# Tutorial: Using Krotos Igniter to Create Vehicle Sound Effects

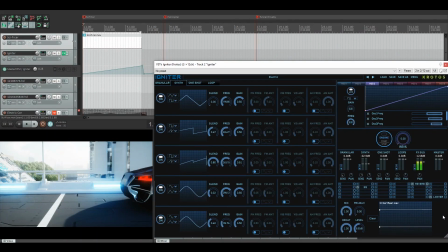[0:10]
Hello and welcome to this tutorial for Igniter. Today what we're going to be looking at is a couple of the scenes from the promo video that we did for Igniter and how quick and easy it was for me to set up the sound for these with our already made presets that come with the tool,
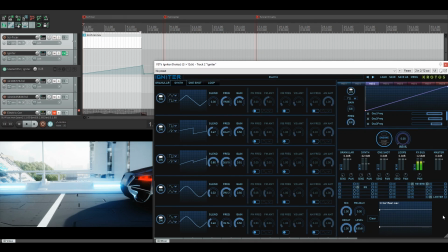[0:25]
as well as how easy it was to modulate and add parameters myself to make it fit with the scene that was happening in the trailer.
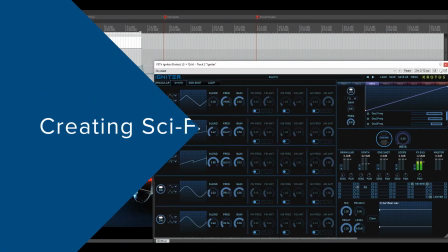[0:33]
The first one we're going to look at is the sci-fi car. I'll play it back just now.
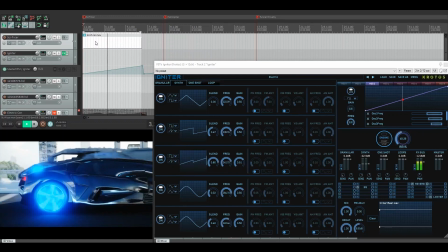[0:39]
As you can see, the car is panning slowly across the screen. It's got a very electric and futuristic feel to it.
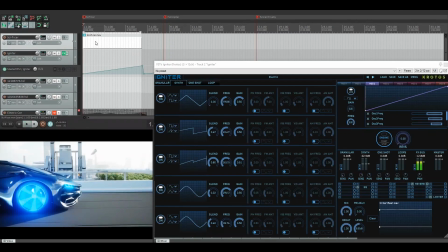[0:46]
So that was the first thought in my head, was how do I make this car sound electric?
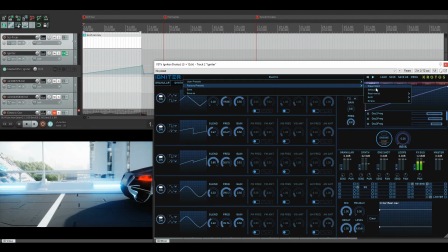[0:50]
So inside our factory presets, we have a real world cars and trucks.
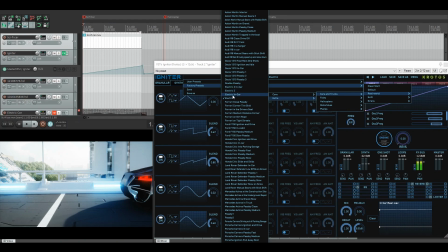[0:56]
And in the extras, you'll find a selection of electric cars. So I went with the external electric car,
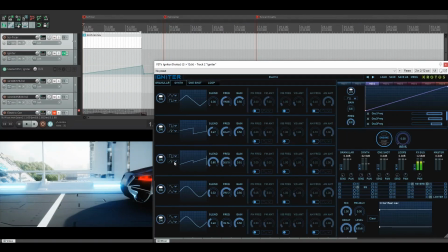[1:04]
which, as you can see here, has six oscillators and different blends between waveforms, frequencies and gains. So the gains are all set and happy with the tone of the car, but I wanted it to rise in time with the car going on screen. So the oscillator
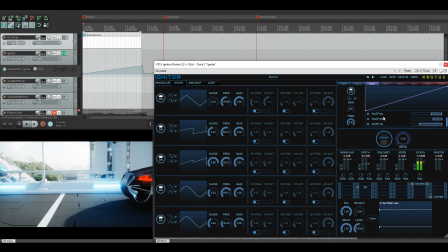[1:26]
frequencies have been added to the macro parameter here. Now, each one can be adjusted to have a different set of ranges. And with that different set of ranges, it allows the tones to still rise either harmoniously or non-harmonic with each other, depending on what you wanted to create as the sound.
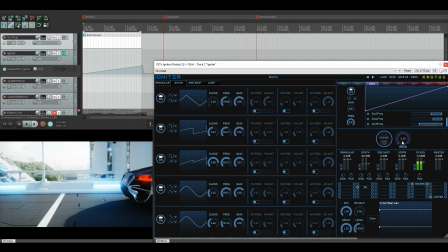[1:44]
So once these are all in here, from the main master revs parameter, you can attach automation in your DAW, and it's now in time with the car on screen. So let's have a quick listen to how that sounds.
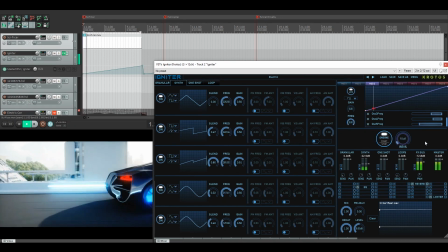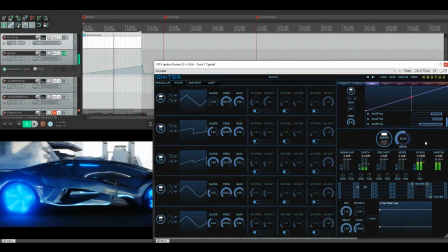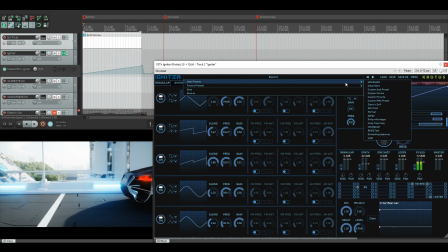[2:10]
Now, I felt that this was missing something, and it was like the movement. That panning, I feel, is an important part of it traveling across the screen. So I made a little adaptation to the preset where I have added this Doppler.
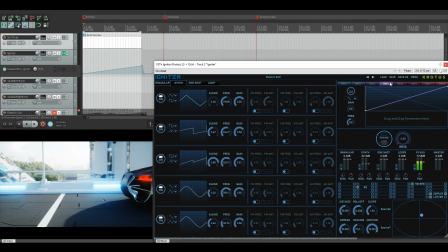[2:26]
And basically, it's just a very, very small pan that you can see here on the x-axis, and it's inverted because it's going from right to left, and just slightly moves it along the screen, and I felt it made it feel more real. So let's have a listen to that.
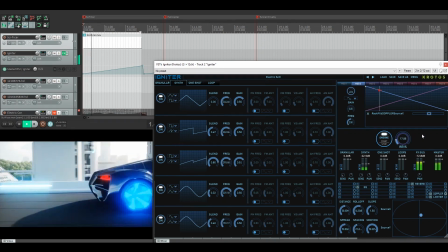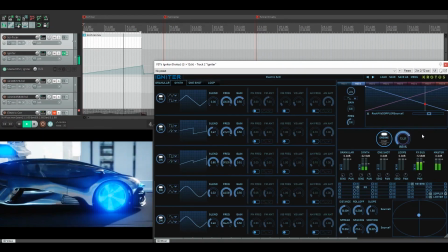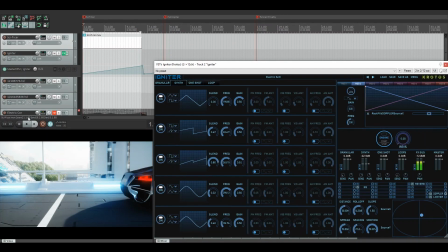[2:57]
I still felt there was something missing. So what I did was I recorded the electric car out to its own separate track. And then I went and chose one of our other presets that we have in the tool.
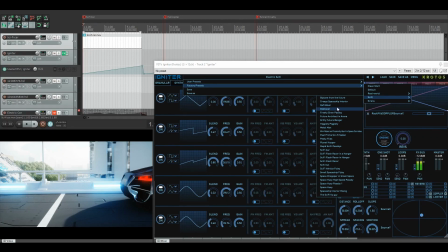[3:11]
So it felt like it was missing a more sci-fi element to it. So I went into our sci-fi presets and found the Gritty Future Banger.
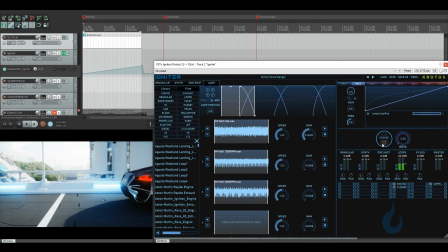[3:18]
Now, as you can see here, the Gritty Future Banger is actually made with looped samples. So we've had these three samples in here that are rising up through their pitches to do with their RPM. On top of that, to make it more sci-fi, there was a flanger chorus added to it.
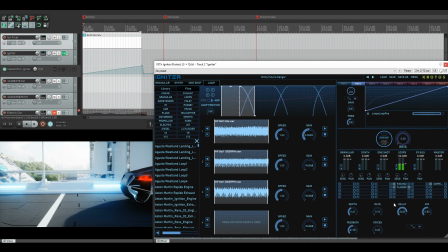[3:35]
Now, all I had to do here was repeat the same thing as I'd done for the electric car. So when I was happy with the sound of it, I added the Doppler in the exact same way onto it.
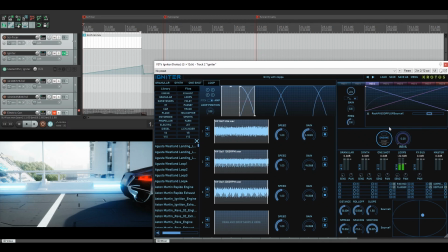[3:53]
And again, it's only modulating through the small section that you had before. So if I play this back now, you'll hear that it is perfectly in time with the previous electric car sound.
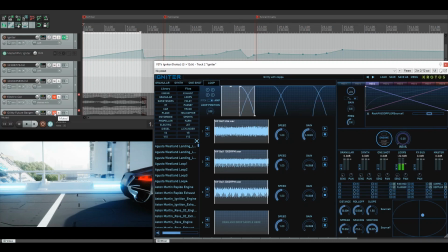[4:18]
So with those two selected, I recorded them both to separate tracks, and that way I can just layer them up as I wanted them.
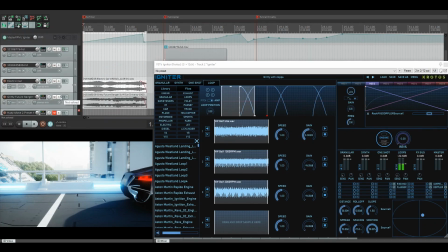[4:27]
And now if I play back this clip, you'll hear that they sync up perfectly because of the one layer of automation.
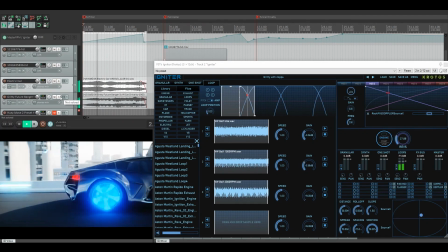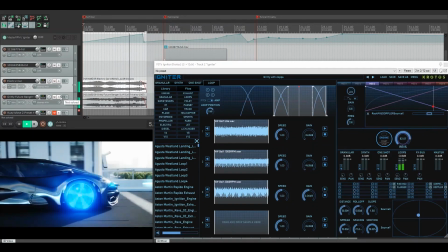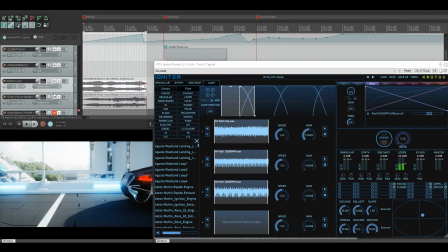[4:45]
And I felt that that was perfect for making the sci-fi car.
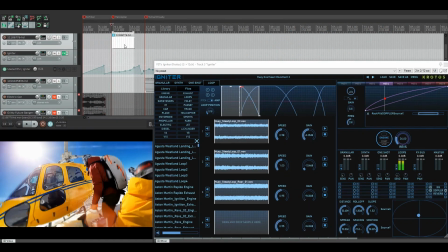[4:48]
So for the second clip in the Igniter promo, I was working with this helicopter flying away.
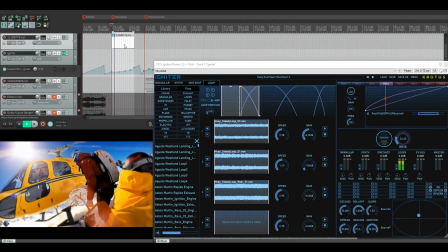[4:55]
So let's have a quick look at this on screen as it goes. And as you can see, the helicopter is just rising up.
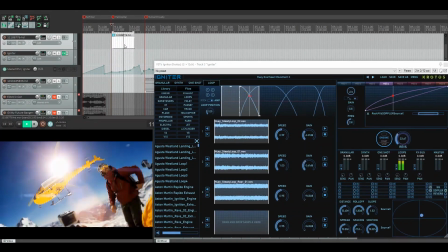[5:01]
So it's all very close for quite a long time, and then it starts to fly away.
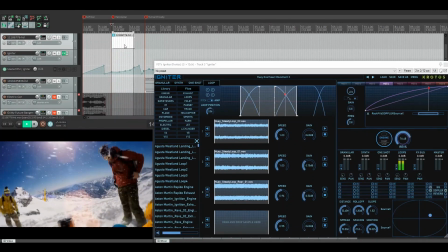[5:04]
And the tonality of this helicopter is going to change with with the sound as it's moving.
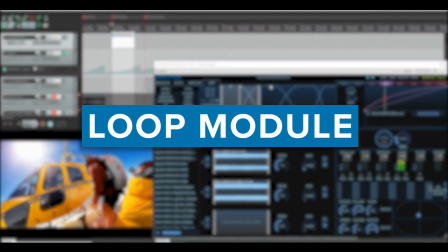[5:11]
So I found this preset, which was the Huey overhead movement,
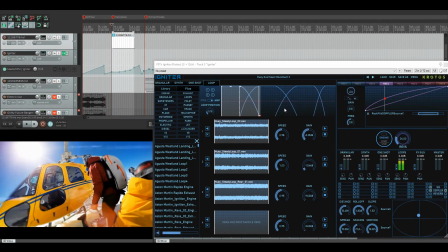[5:17]
and I felt it had a really good sound and tonality to it of the Huey helicopter flying away. So I put some automation in and I had to listen to see how that sounded.
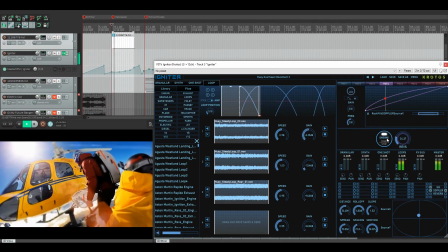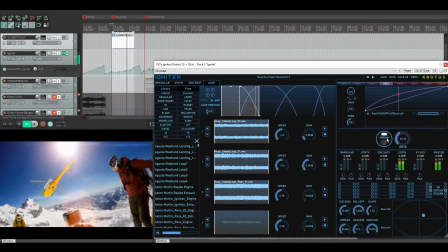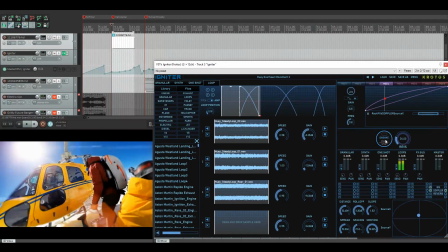[5:43]
Now, I love the tonality change of all of that. The only issue was the Doppler was flying away to the right rather than it flying away on the y-axis, like further away from people, and I felt that there wasn't enough like reverb changing over time. So the way I hybridized this preset was to
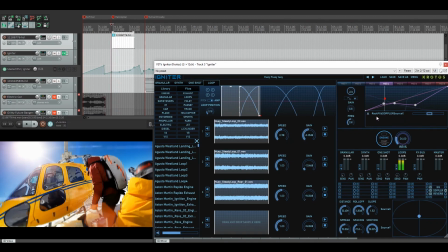[6:04]
basically look at the Doppler, and I had the x-axis as it's moving, and I narrowed that field down so it was just more of a slight left to right situation that went on with it. And then for the y-axis here, what I did was a scene of the y just flying away.
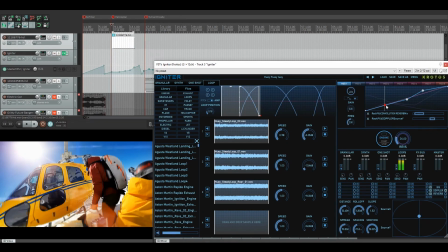[6:22]
It's a more smooth linear kind of progression of it flying away after a certain point, which was like that. And as well as this, you can see here I've added a reverb mix,
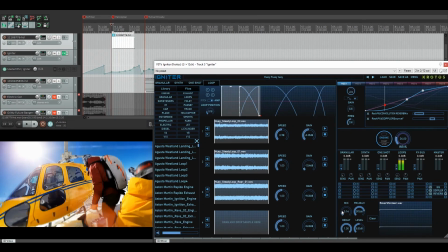[6:35]
and this increases the reverb as the vehicle gets further away, as I would expect it to do in real life, as the sounds like banging off the mountains. So now with the automation already in and the loops already transitioning the way I wanted them to, I was happy to play it back and have a listen.
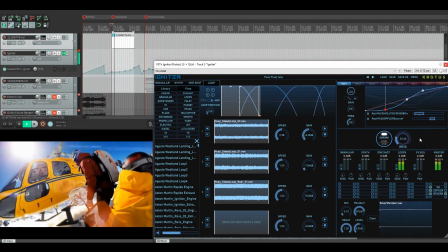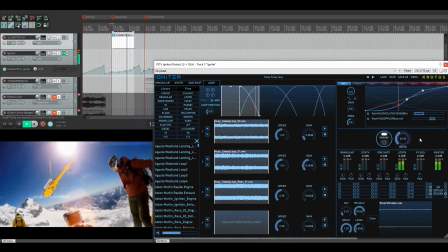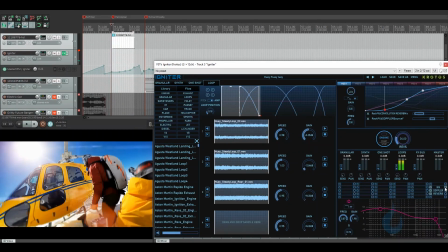[7:04]
The other thing I had done to create that sound of the like the high frequencies disappearing as it flies away was I've modulated the EQ here, which you can see the EQ too, and
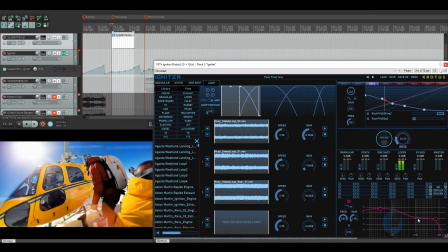[7:19]
it's just slowly applying more low pass as it goes, which is kind of what you would expect from a vehicle that's flying away.
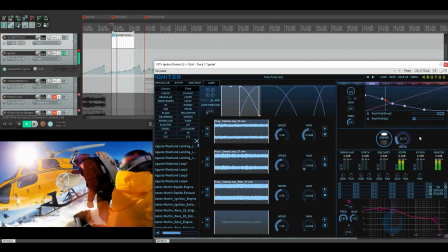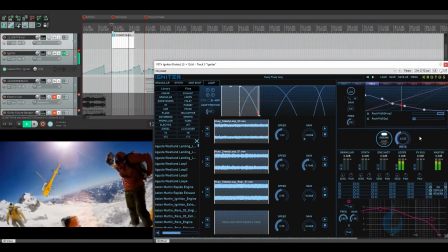And straight from that, I felt that scene was sounding really good. So for the third scene, what we had was these two cars moving through a tunnel.
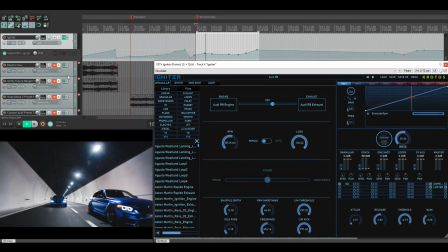[7:49]
As you watch the scene, I can imagine how reverberant this tunnel sounds.
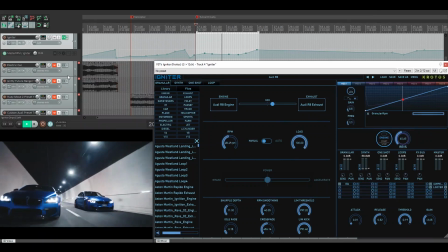[7:54]
It looks like a very long tunnel. There's two different cars.
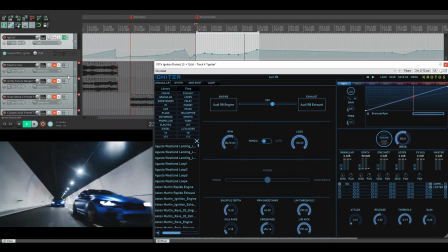[7:58]
They are the same car, but I wanted to show off the different presets that we have in Igniter.
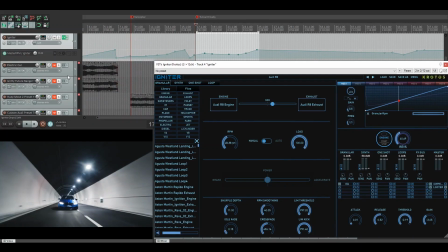[8:05]
So I decided to make them different just to have a little bit of variety as the cars move past you. Now, the main thing is obviously that they do come forward, go back, and then go past the screen.
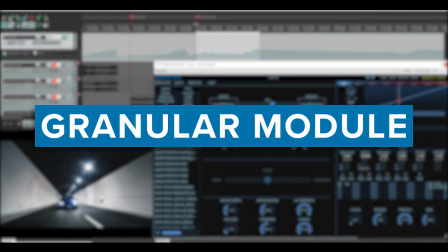[8:16]
So we had a couple of presets that I really liked the sound of, and this was the Audi R8.